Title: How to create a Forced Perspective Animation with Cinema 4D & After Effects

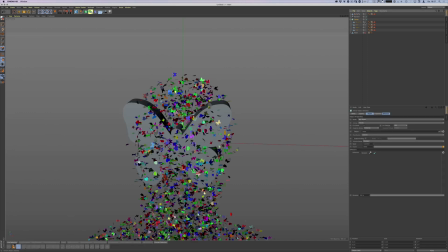8:12 So let's go back again and show the face.
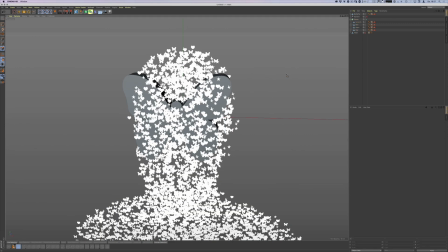8:16 But instead of choosing the face here, let me just go ahead and move out.
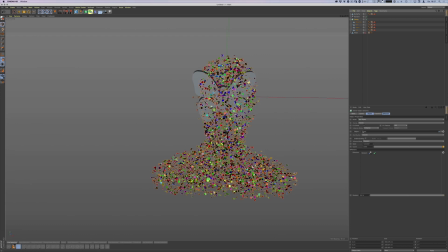8:25 And now we're gonna go to Cloner, and see, here is there still a head, so we can choose the butterfly instead of the head. And now we have to make sure that we hide the butterfly itself, so only
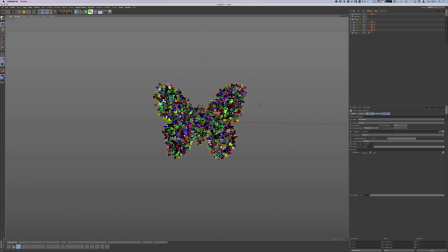8:43 the polygons of the confetti is showing. So something like this. So yeah, that's maybe a lot. So I think maybe 3K will do.
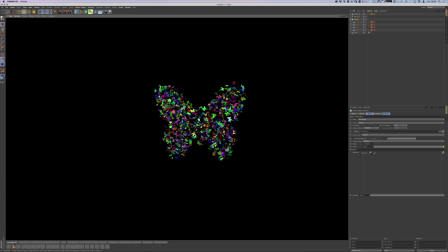8:56 Still a pretty dense volume, and yeah, we can work with this.
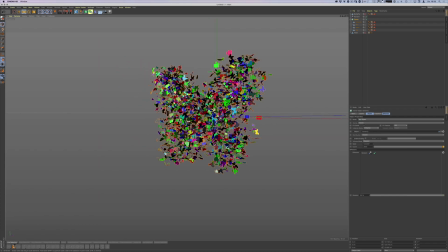9:01 And this is where the idea was born, to create the animation actually.
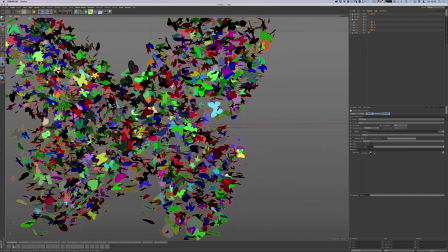9:05 So you're in the middle of some crazy confetti, and then the camera rotates and moves out, and all of a sudden, oh, you see, it's a butterfly.
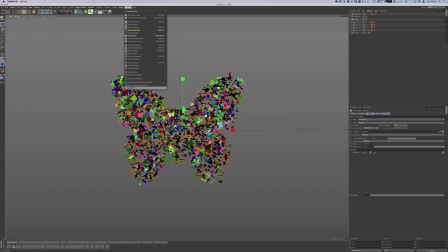9:13 So yeah, so let me just quickly show you the original file again.
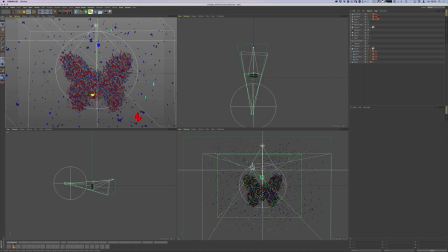9:19 So this is how it looks like.
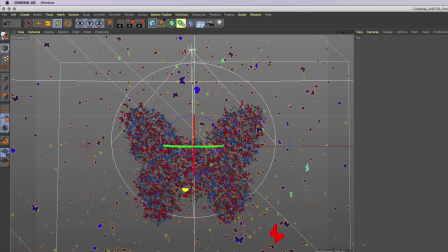9:21 Again, I've added a second cloner object, just distributing all the random confetti here around, so it's not so empty.
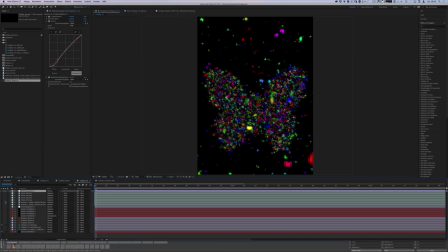9:30 Then this was rendered as a still, and then taken into After Effects. And in After Effects, it's again pretty straightforward.
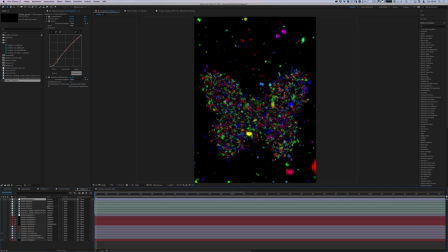9:38 It's usually not a tool to create stills, but animation, and it's my main go-to tool. So what we have here is we have the render. And I've added a little bit of glow, so you can see how things are glowing.
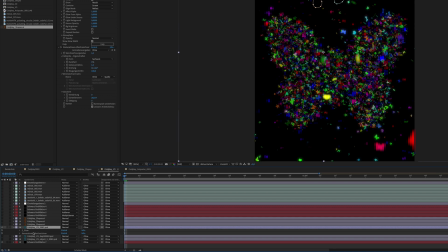9:50 I added a little bit of lens blur. And excuse me that I use the German version here, but I think this will do.
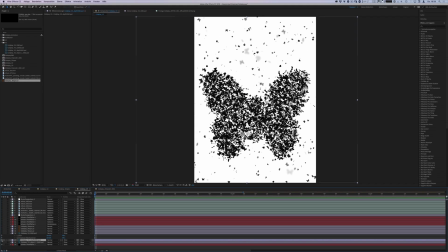9:58 I also have the alpha channel and the depth channel. to play around with,
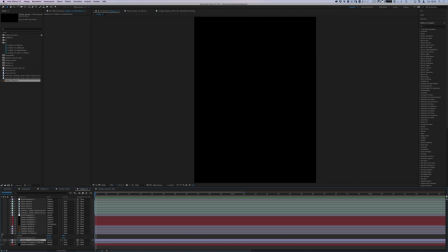10:03 so I can control a little bit of the look, but I think I just went with the straight render and how it looked like. I actually added three more butterflies close up and gave them some blur, so it will give some more depth. I also retouched three elements out where the text is supposed to be.
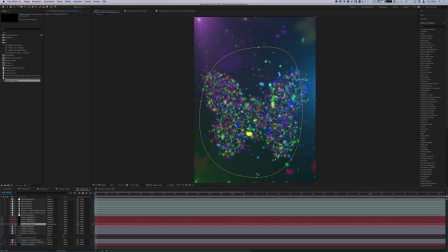10:22 Then I added a couple of lens flares using Video Copilot's optical flares. It's a bit too strong here. I think I've toned it down and I used some adjustment layers like curves, like giving it like a classical S curve to give it more contrast. And then I used a couple of footage elements that I bought off Motion VFX,
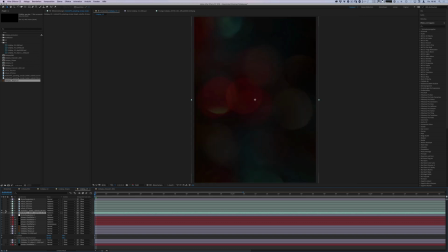10:41 and these are in essence some of the motion bouquets and also some dust elements. It's usually called CETA, I heard, which stands for shit in the air. So it's basically just flying around and just giving some atmosphere.
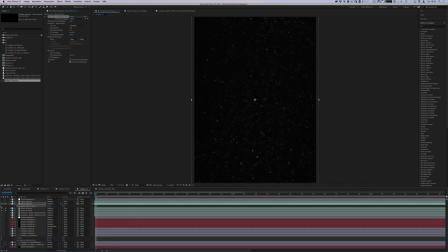10:58 So I used, again, the lens blur effect just to give it some nice bouquet effect. This will just add some nice depth, and I think another final layer on top, which is a bit denser here on the top of things.
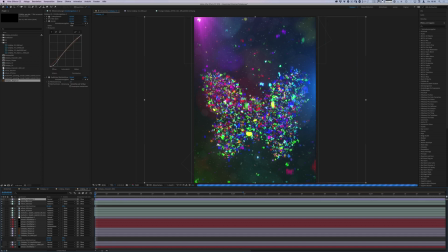11:13 Then again, a little bit of adjustment layers, just messing things up a little bit.
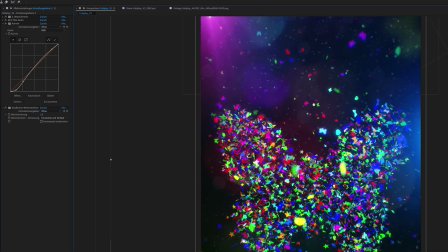11:19 And let me quickly walk you through what I'm doing here, and let me go into 100% so you can really see how it looks like.
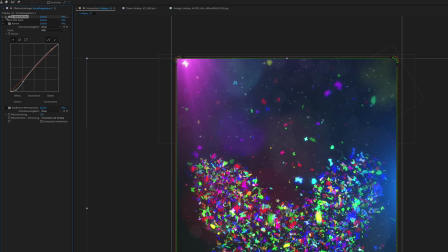11:26 So my usual process is really just adding some chromatic aberration on the edges.
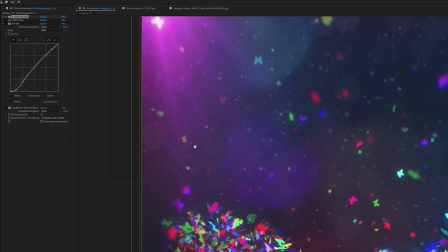11:31 This will warp things up a little bit nicely, so it'll give you this just night red, green, blue shift.
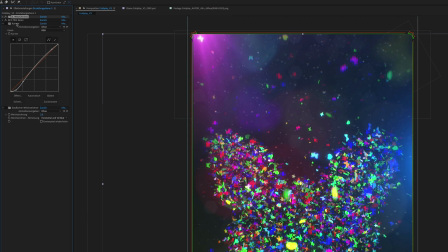11:38 Then I add some grain with Boris Continuum film grain. Then I add some curves again, just to give it more punch and contrast.
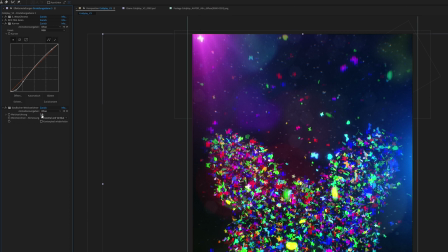11:45 And last but not least, I blurred it up slightly with the Gaussian blur by 2 pixels, just to make it a bit more organic and not as sharp.
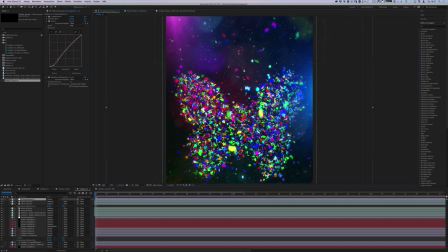11:54 And that's basically it. That's the still. And that still is then taken into Photoshop.
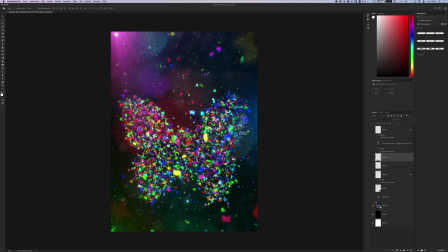12:00 So in Photoshop, I load up the image. This is the actual render. And then I'm adding some of the text. I just use the Proxima Nova font. It's a font that's available on the Creative Cloud subscription. And then I also added the title. And it came originally like this.
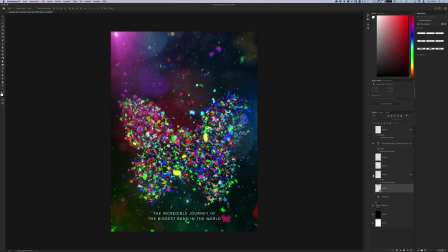12:17 So I extracted that and I created that as a one-liner.